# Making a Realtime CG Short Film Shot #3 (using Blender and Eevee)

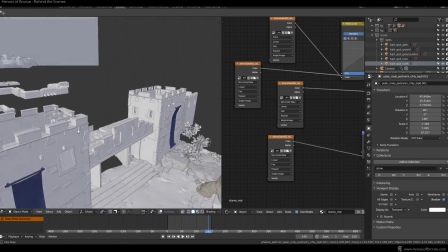In Blender, I made a fairly simple model, and then I of course textured it in Substance Painter.
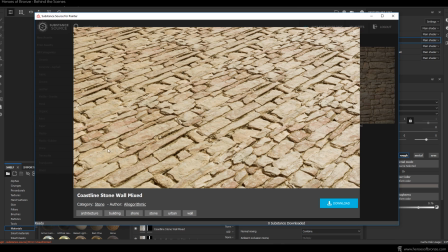I used this coastline stone wall mixed material that I got at Substance Source right here.
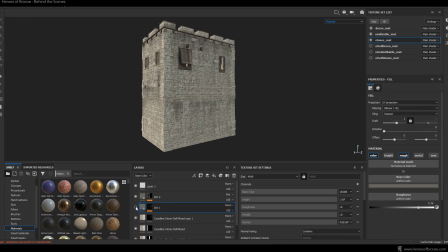I put together several layers of it, and then I put a bit of dirt on it, using the particle brushes for masking out an effect like rain. You can actually watch the first behind the scenes video for the trireme shot to see how I did it on the lighthouse model.
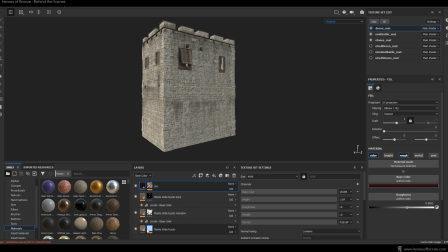I also used the Planks White rustic material, again from Substance Source, and I used it for the wooden parts.
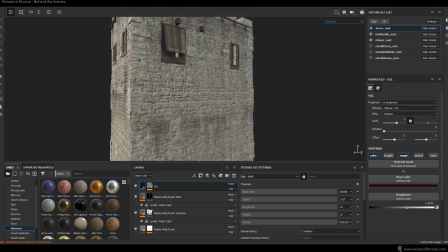I made some darker copies of the material and mixed them together using custom masks with some dirt on top.
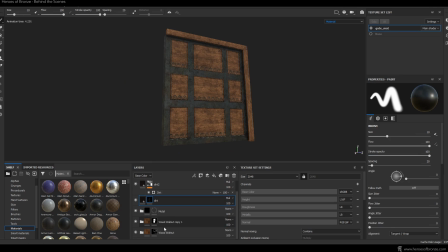In a separate file, I also textured the door model using wood walnut, which is default substance material for the wooden parts, and some metal for the reinforced parts.
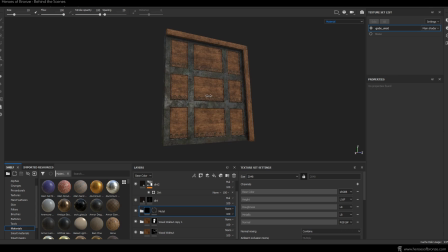You can follow along with creating a metal material like this in the Architectural Asset course, which is free on my YouTube channel.
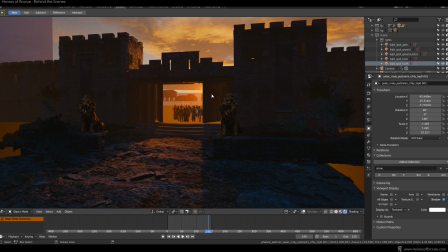Alright, back in Blender, I put the gate on its place.
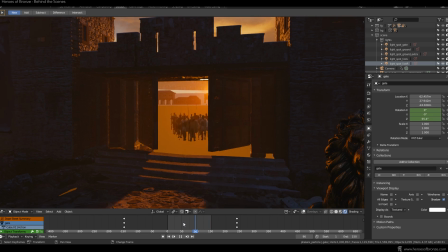I animated the door opening by just adding 2 keyframes to the Z rotation, and then I continued with the rest of the environment.
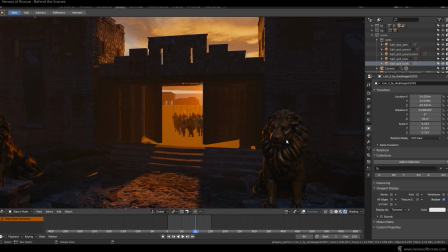The lions, I actually bought those on CG Trader from a talented artist Roman Roshenko,
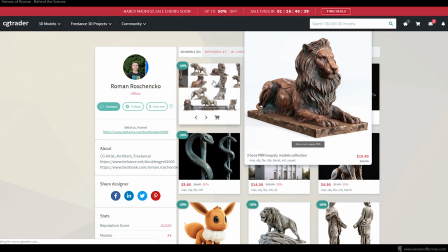or Double Agent 2005 as his profile is called there. I textured them with my own bronze material in Substance Painter.
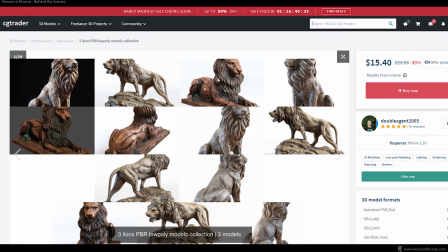Again, you can see me creating a basic bronze material in the architectural course. Links are of course in the description.
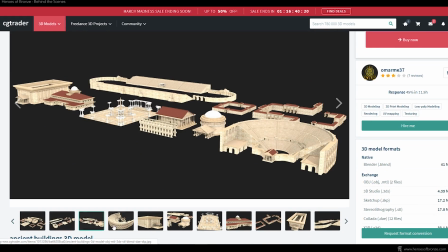I also purchased some generic ancient buildings, which are more Roman than Greek, but I figured nobody would notice.
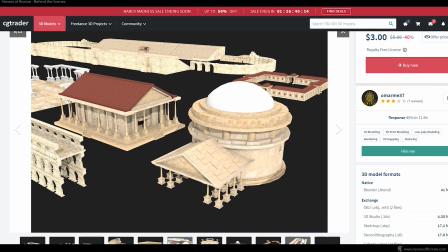My historically correct building assets for the short film are not ready yet,
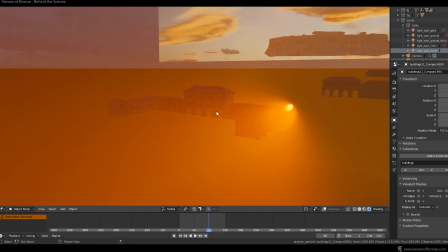but they will be, hopefully soon, so I can start working with my own assets.
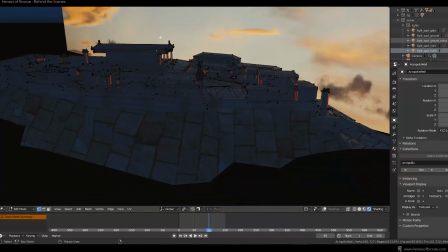I also used the model of the Athenian Acropolis back here, which I got from BlendSwap actually.
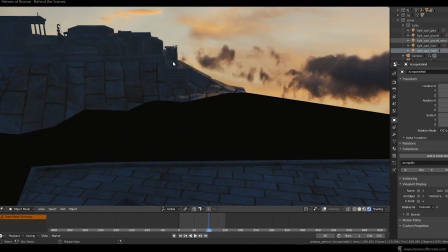And oh, look here, there's a second Acropolis here,
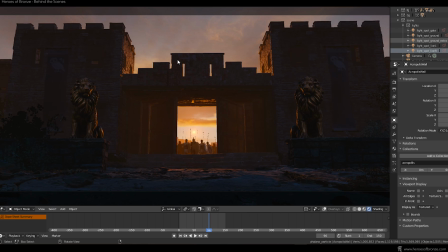which makes absolutely no sense, other than that it worked better composition-wise.
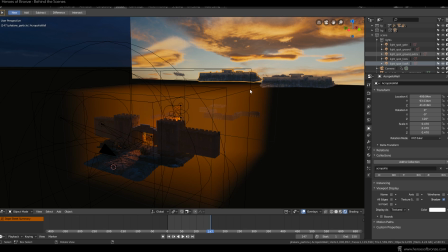If you watched the first part of this behind the scenes series,
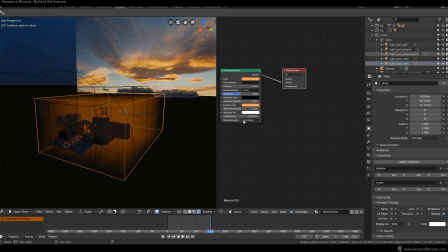you know how I set up my volumetric fog here using the principled volume shader on a cube.
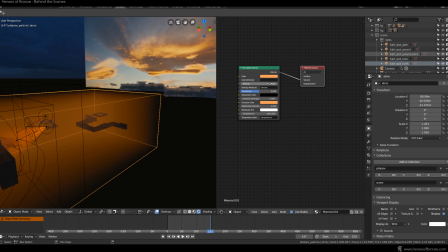I actually used a very low density value here so that I could achieve a bit of light streaks effect, and I also added some emission so that the fog is slightly thicker and lighter,
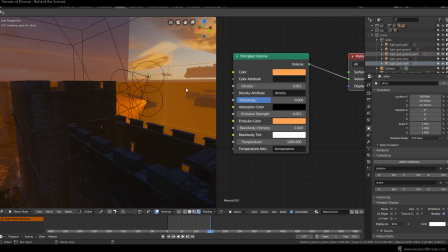emitting light itself. Of course, for it to work, I had to check this volumetric option here.
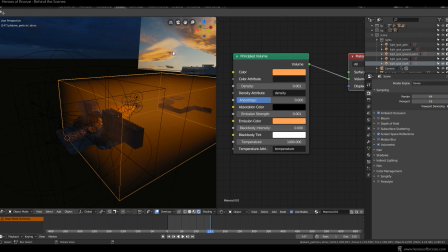I also used a sky image texture with some emission mixed in.
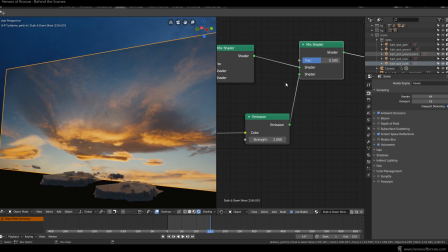Again, I used some photos from the Dusk and Dawn gallery from PhotoBash,
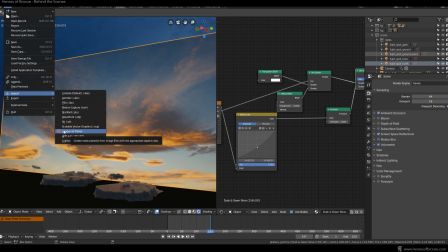and then I used the image plane importer add-on to simply add the image into my scene.
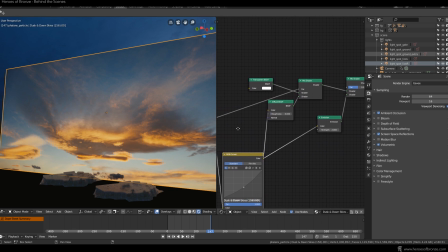By default, the image is imported with the transparency mixed in, which you can see here, but I also added one more mix shader to the mix. And I plugged in emission shader. In this shader's color socket, I plugged in the sky image so that it would start emitting some light based on its color.
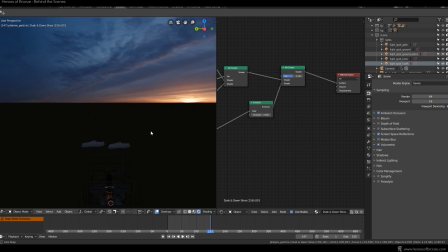And of course, I used some Pro Lighting Skies textures for the environment background texture.
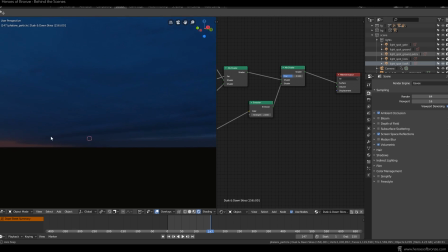You can learn more about that in the first part of this behind the scenes series.
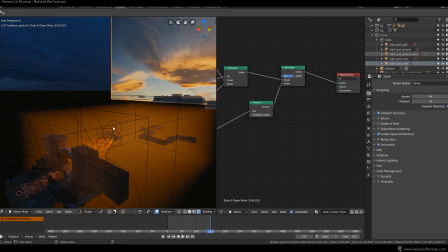For the lighting setup, I used several spotlights. Let's turn them off here and have a look at it.
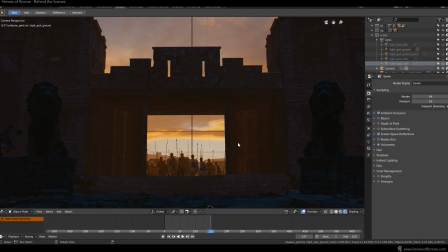First, I added this light illuminating the inside of my gate. Because the light is placed inside the volumetric object, we can actually see the light source. But it doesn't really matter here because it works well as a sun.
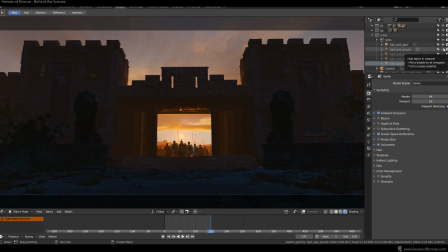So I used it and then added more lights from that direction to make the foreground pop a little. So first it was this spotlight that added more lighting to towers as well as this ground here.